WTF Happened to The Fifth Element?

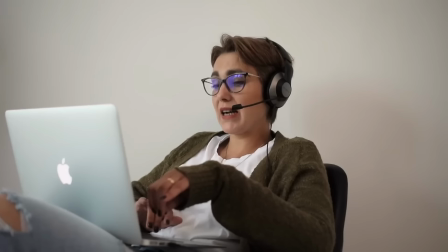[4:05]
One day, Besson was in Barry Josephson's office and was talking to Bruce Willis regarding another film that he was set to star in.
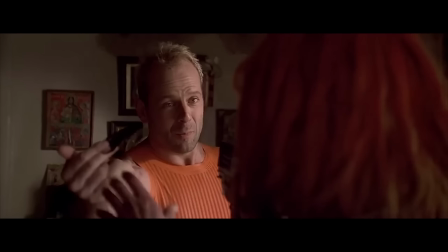[4:12]
Besson asked to speak to Willis to just say hello, and said that The Fifth Element was moving forward with a less expensive actor.
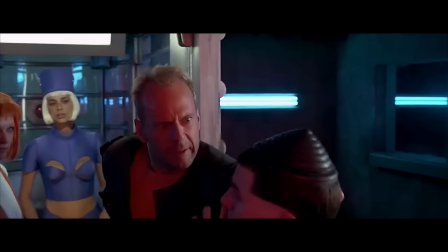[4:19]
Bruce said, quote, "If I like the film, we can always come to an arrangement," end quote.
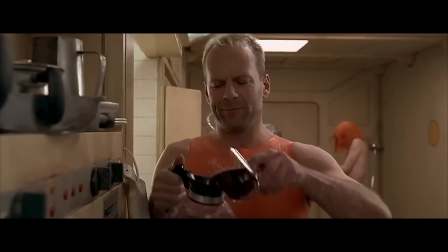[4:24]
Willis would then read the script and accept the role.
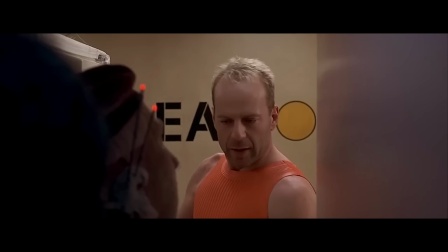[4:30] I'll take the mission.
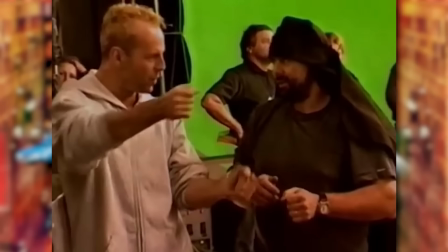[4:34]
Production for The Fifth Element would begin in August 1995.
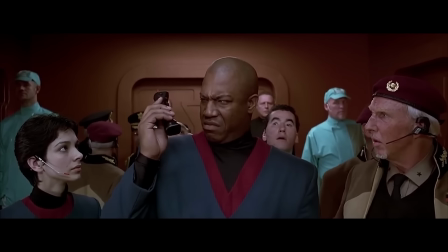[4:37]
Besson and crew traveled to various places for casting, including Paris, London, and Rome.
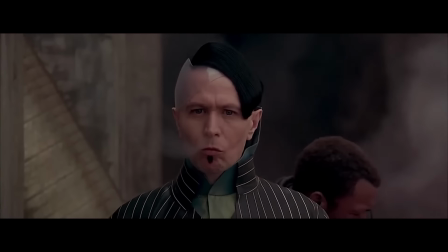[4:43]
Gary Oldman would be hired as Jean-Baptiste Zorg, the head of a major corporation and supplier of various weapons and devices.
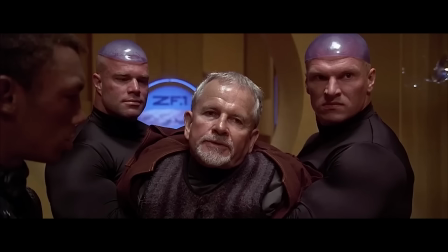[4:50] You're a monster, Zorg.
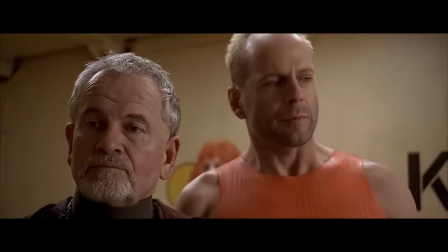[4:55]
Chris Tucker, Ian Holm, Luke Perry, Brian James,
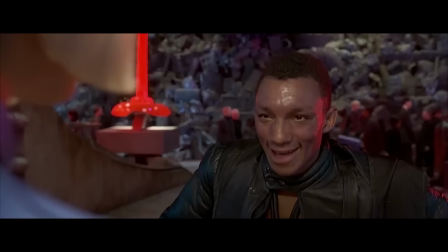[4:59]
Tommy Tiny Lister Jr., and Tricky from Massive Attack were also cast in the film.
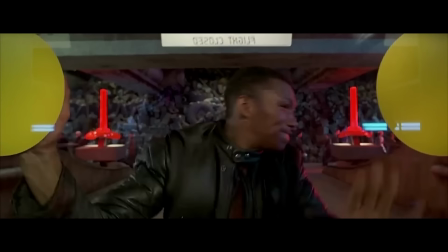[5:04] I need to talk to someone! I don't believe this! This is not an exercise.
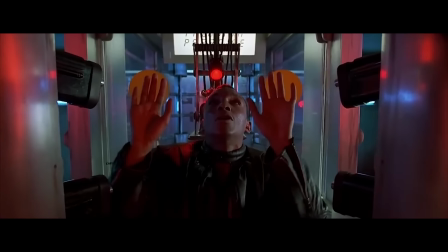[5:10] This is a police control. Hey, I'm sorry.
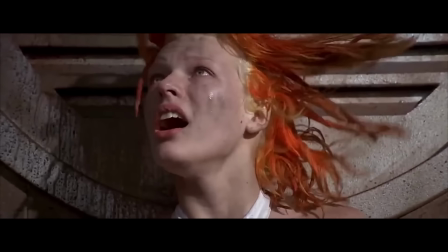[5:13]
When it came time to hire Lilu, Besson would pick Mila Jovovich after seeing 200 to 300 applicants in person.
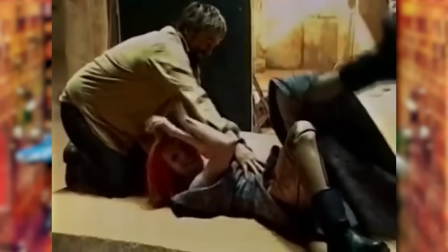[5:20]
Besson would go on to create a fake language entitled the Divine Language that Mila had to learn.
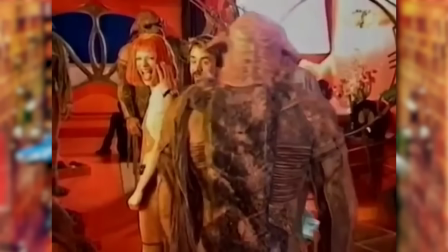[5:26]
The two would then have conversations and write letters to each other in this language to help her better understand the role that she was taking on.
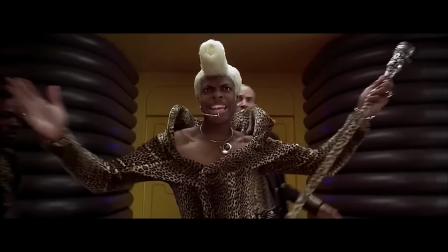[5:33]
Chris Tucker's character, Ruby Rod, was originally given to Prince.
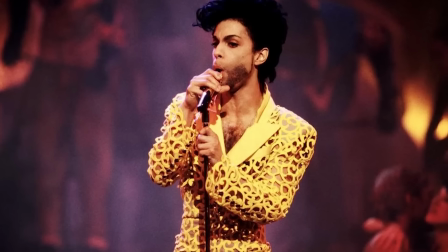[5:37]
Unfortunately, Prince couldn't take on the part because he couldn't schedule filming around his touring dates.
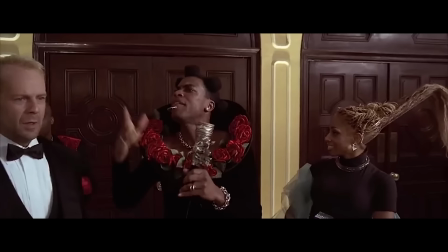[5:42]
Both Chris Tucker and Jamie Foxx were each considered for the role, but Besson felt that Tucker's smaller body suited the character much better.
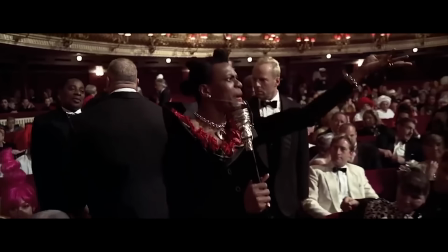[5:49]
Even though I'm looking at this through biased eyes, I can't see anyone else as Ruby Rod,
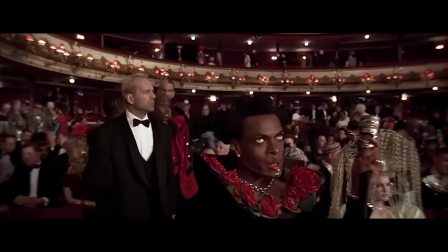[5:54]
or would even give the same energetically manic performance the way Chris does.
What was
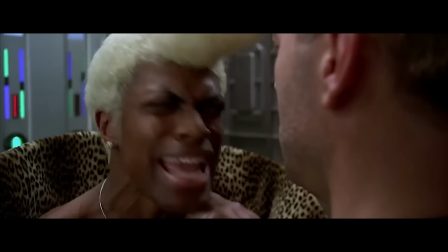[6:02] that? It was bad! It had nothing, no fire, no energy, no nothing! You know I have a shoulder on you, you know? And it must pop, pop, pop!
As a lover of his homeland, Besson wanted to film the massive production in France.
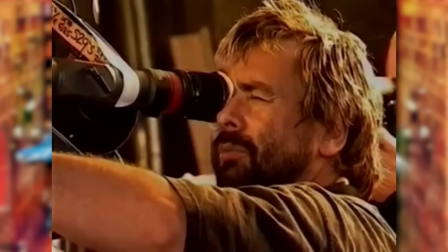[6:14]
Unfortunately, he couldn't find any suitable facilities, so he would move the production to London.
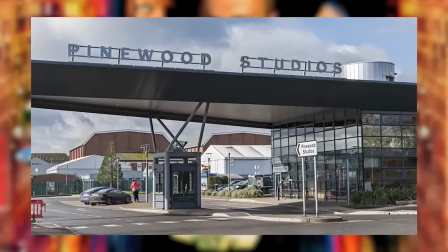[6:19]
Filming would take place at Pinewood Studios on 7 sound stages. Construction for these sets began in October 1995.
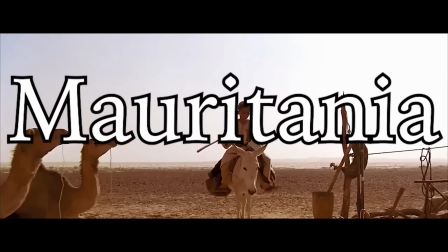[6:26]
The opening and closing scenes that were depicting Egypt were filmed in Mauritania, and Plava Laguna's opera scene was filmed at the Royal Opera House in London.
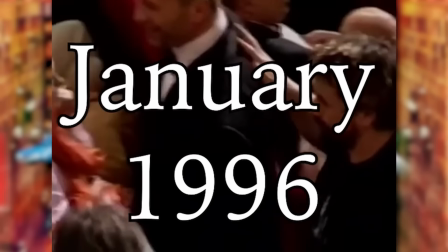[6:35]
Filming with actors began in January 1996 and was completed 5 months later.
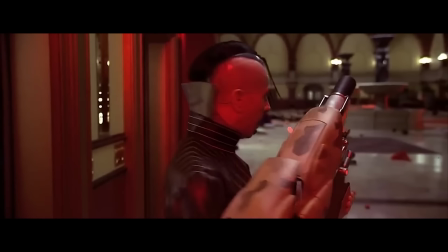[6:40]
When Bruce Willis finished filming around May, Gary Oldman's scenes would begin.
I am very disappointed!
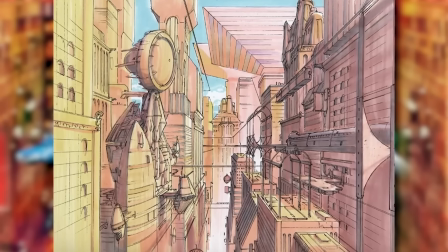[6:48]
The designs of the New York City skyscrapers came from 1960s apartment designs,
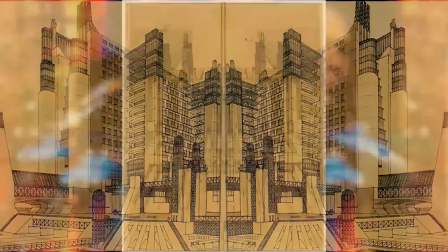[6:53]
as well as futuristic designs from architect Antonio Santalia in the 1910s.
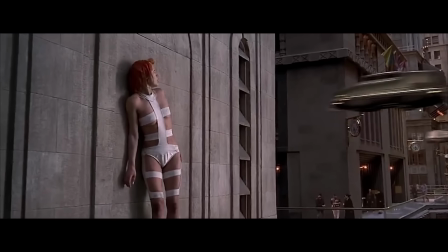[6:58]
Besson demanded that most action would take place in daylight and wanted a brighter, cheerfully crazy look, as opposed to a gloomy, realistic one.
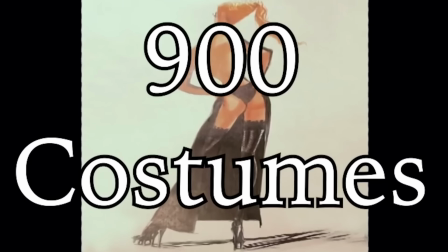[7:06]
On to the costume design. Gaultier would design each of the 900 costumes that were worn by extras on the Fhloston Paradise ship.
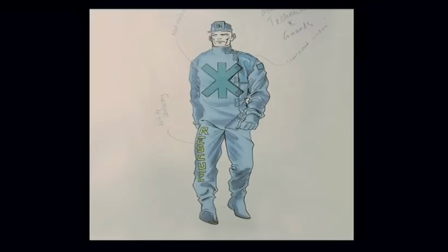[7:14]
These designs were described as intellectually transgressive and were said to challenge sexuality and gender norms.
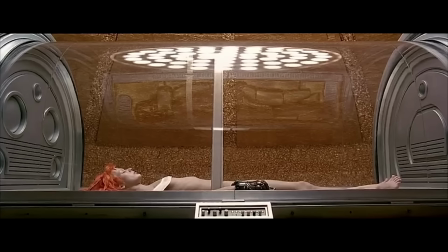[7:20]
Mila's costume for Lilu, when she's first revived, was inspired by hospital dressing and bandages that provided minimal modesty,
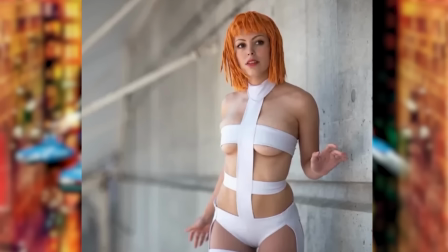[7:28]
but today are considered to be some people's favorite costumes for conventions.
I'd like to take a few pictures.
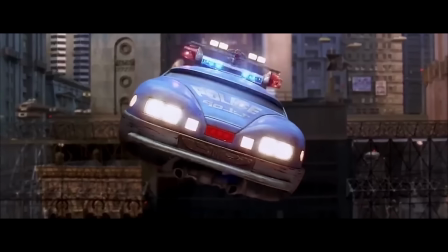[7:37] The archives.
There were 3 different teams who would handle 3 different types of effects on The Fifth Element. Nick Adler would direct mechanical and pyrotechnical effects. Nick Dudman was placed in charge of creature effects, and Mark Stetson was in charge of the visual effects team.
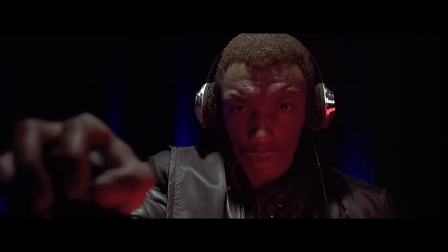[7:52]
Digital Domain would be hired for the visual effects, and several different software was used to achieve the 90s visuals we've come to love today.
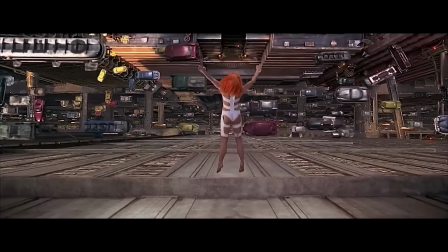[8:00]
Some shots in the film use a combination of live action, scale models, CGI, and particle systems.
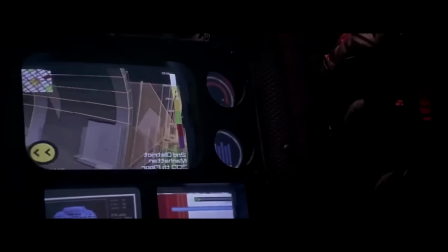[8:05]
This is all present throughout the New York City scenes, and even though the movie came out in 1997, all of these visual effects still hold up incredibly well to this day. Fun fact, all of the stars in the background were created by poking holes in the sheet of black fabric.
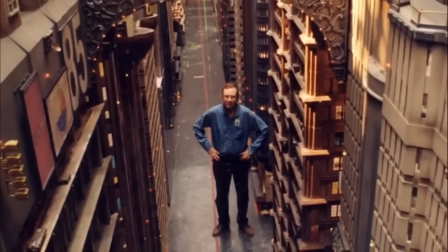[8:20]
My favorite bit of history involving the production of this movie revolves around the New York City buildings.
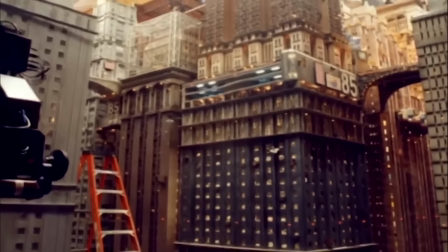[8:25]
The production team would create scale models for the city. Apartment blocks and skyscrapers were constructed to be 20 feet high in a 1/24th scale.
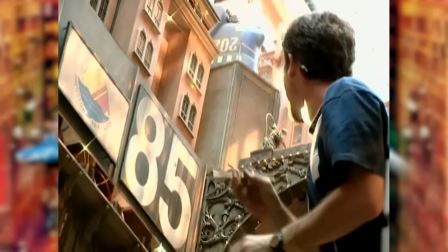[8:34]
It took a team of 80 workers 5 months to build all the models.
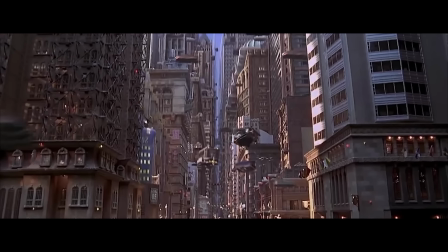[8:38]
The windows of the buildings were cited by the team as one of the most time-consuming tasks,
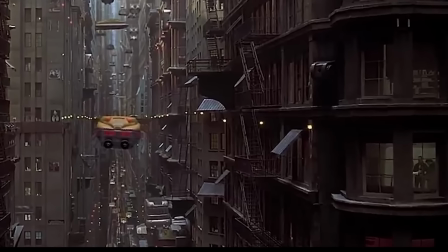[8:43]
along with details behind the windows including furniture, blinds, and tiny pieces of flat artwork.
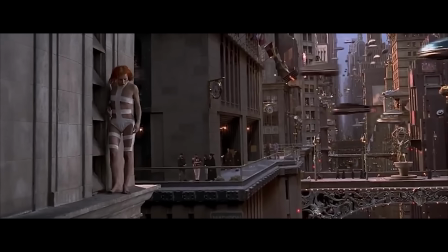[8:49]
Of course, virtual sets were built within digital environments to enhance the miniatures and make everything seem all that more real.
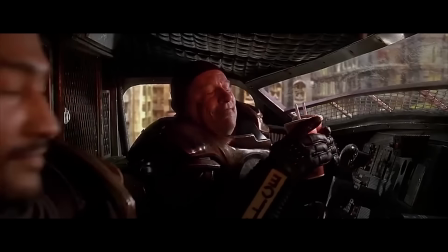[8:56] Look out!
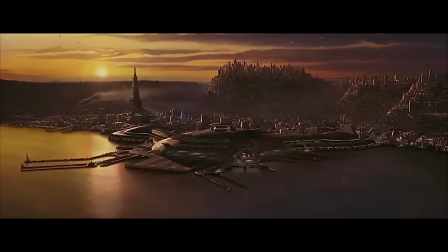[9:01] Whoa.
Because this film takes place in the 23rd century, there would need to be a different form of transportation.
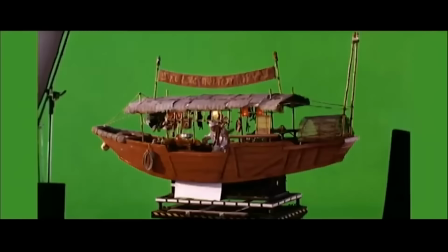[9:07]
Flying cars, boats, and ships were constructed for the movie. Physical models were created, though, to serve as practical references.
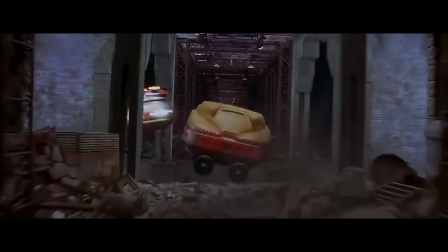[9:14]
Majority of the scenes that these vehicles were in, particularly the car chase, relied on visual effects.
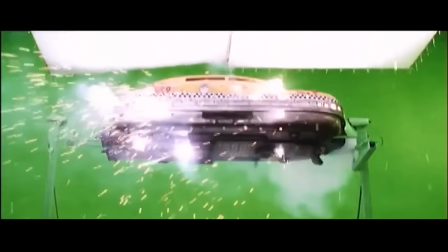[9:20]
Mark Stetson utilized a combination of CGI and practical elements so the cars would look photorealistic in camera with the busy metropolis.
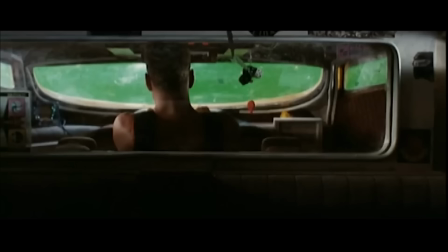[9:28]
Blue and green screen technology was used for this as well and allowed the actors to react and interact within the vehicles.
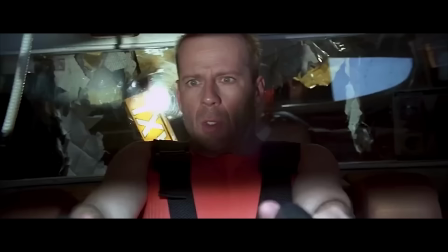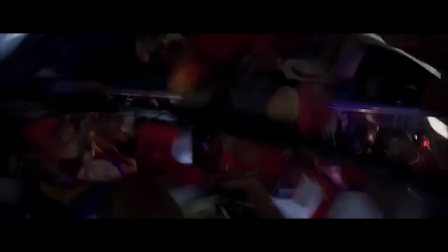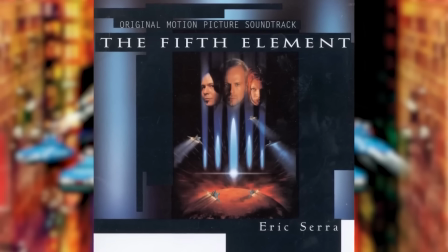[9:49]
Now let's discuss the soundtrack and what a dose of nostalgia it is. The score was composed by Luc Besson's longtime collaborator, Eric Serra, and is considered intrinsically musical. Serra relied heavily on the use of orchestral texture and used many exotic influences.
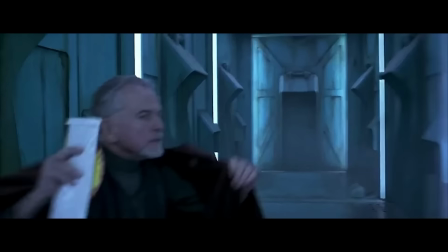[10:05]
This can be seen in such scenes as the Stalinist fanfare heard before the spaceport,
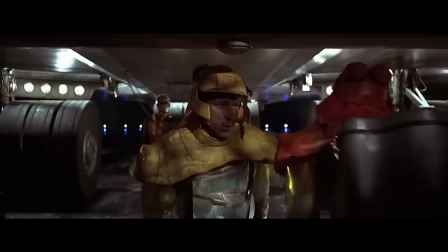[10:12]
reggae music playing in preparation for the flight,
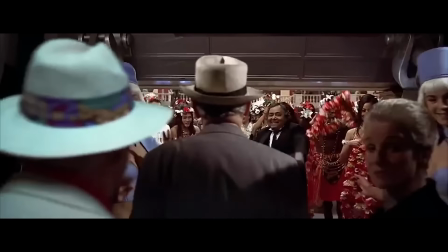[10:18]
and hula music that is played when the passengers arrive on the Fhloston Paradise ship.
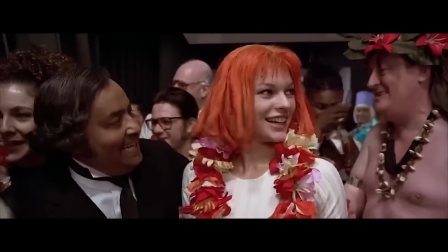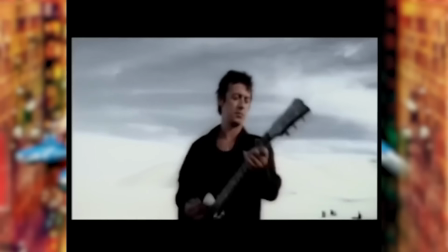[10:29]
He would even recruit Peter Gabriel to record the song's track, Little Light of Love.
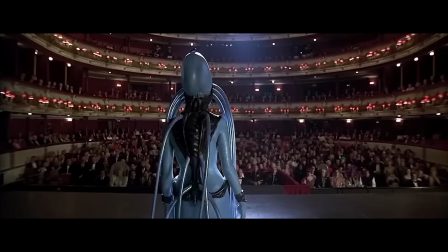[10:33]
The most influential and memorable song from the film is the Diva Dance. It takes place on the Fhloston ship when a blue-skinned alien opera singer is performing.
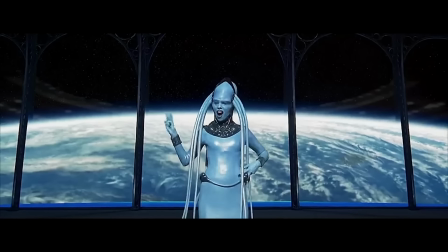[10:42]
It combines operatic singing with electronic futuristic elements. Serra showed soprano Inva Mula, who dubs the voice of the diva.
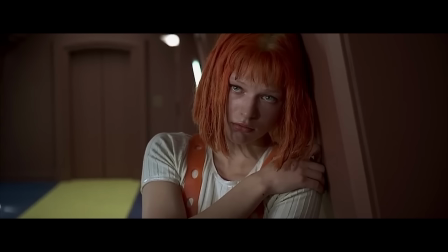[10:50]
She would tell him that some notes were not humanly possible to achieve because the human voice can't change notes that fast.
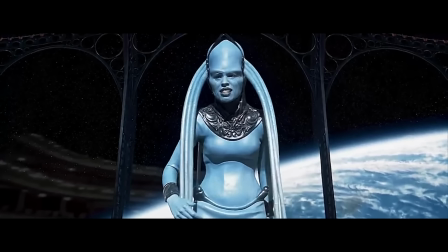[10:57]
She would perform the notes in isolation as opposed to singing all of the notes together. These notes were then digitized to fit the music.
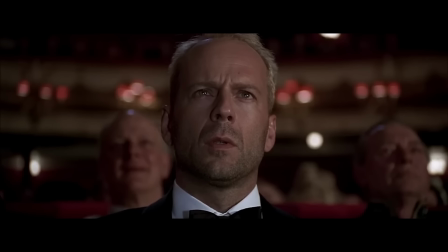[11:03]
During this scene, we see Corbin Dallas gaze in awe at her performance.
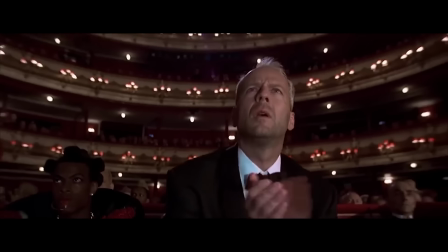[11:08]
It's all real, because that was the first time Bruce had heard it and seen the actress in full makeup.
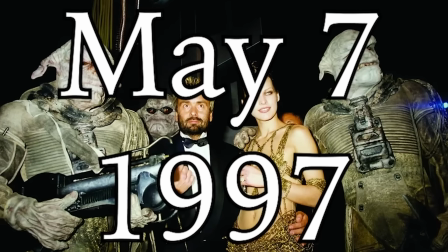[11:17]
The Fifth Element would make its first premiere on May 7, 1997 as the opening film for the Cannes Film Festival.
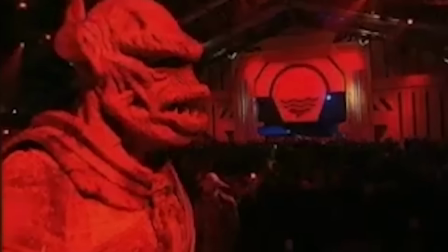[11:24]
Gaumont built an area for screening and included a fashion show designed by Gaultier himself, as well as fireworks and a futuristic ballet.
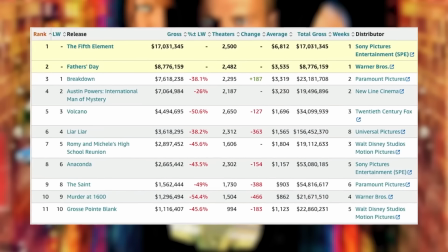[11:32]
The film would open domestically on May 9, 1997, coming in first place, earning $17 million on its opening weekend.
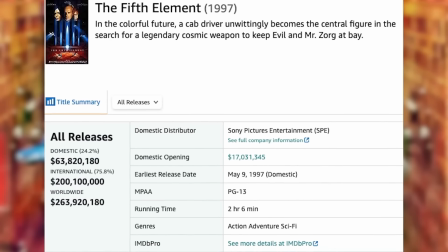[11:40]
It would go on to become a box office success, grossing over $263 million worldwide. 75% of its receipts were from markets outside the US.
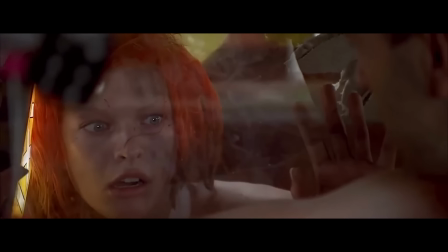[11:50]
It would become the most successful film of the French box office in 1997 and would hold the record of the highest grossing
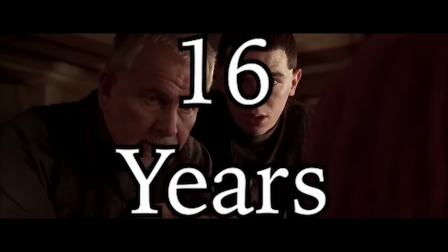[11:57]
French film at the foreign box office for 16 years until Intouchables was released in 2011.
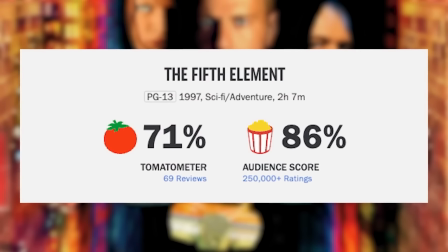[12:04]
It currently holds a 71% on Rotten Tomatoes, with critics at the time saying it's warm, fun,
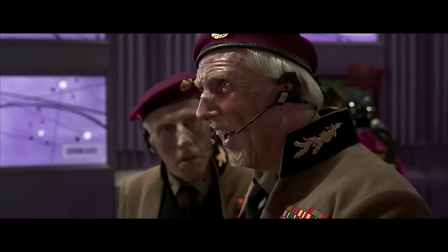[12:10]
and boasts some of the most sophisticated production and costume design you've ever seen, while being a campy sci-fi extravaganza.
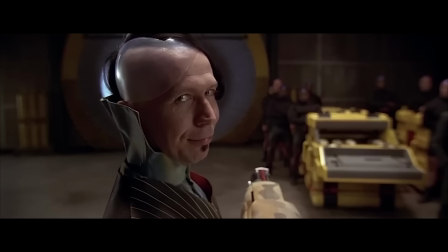[12:18] My favorite.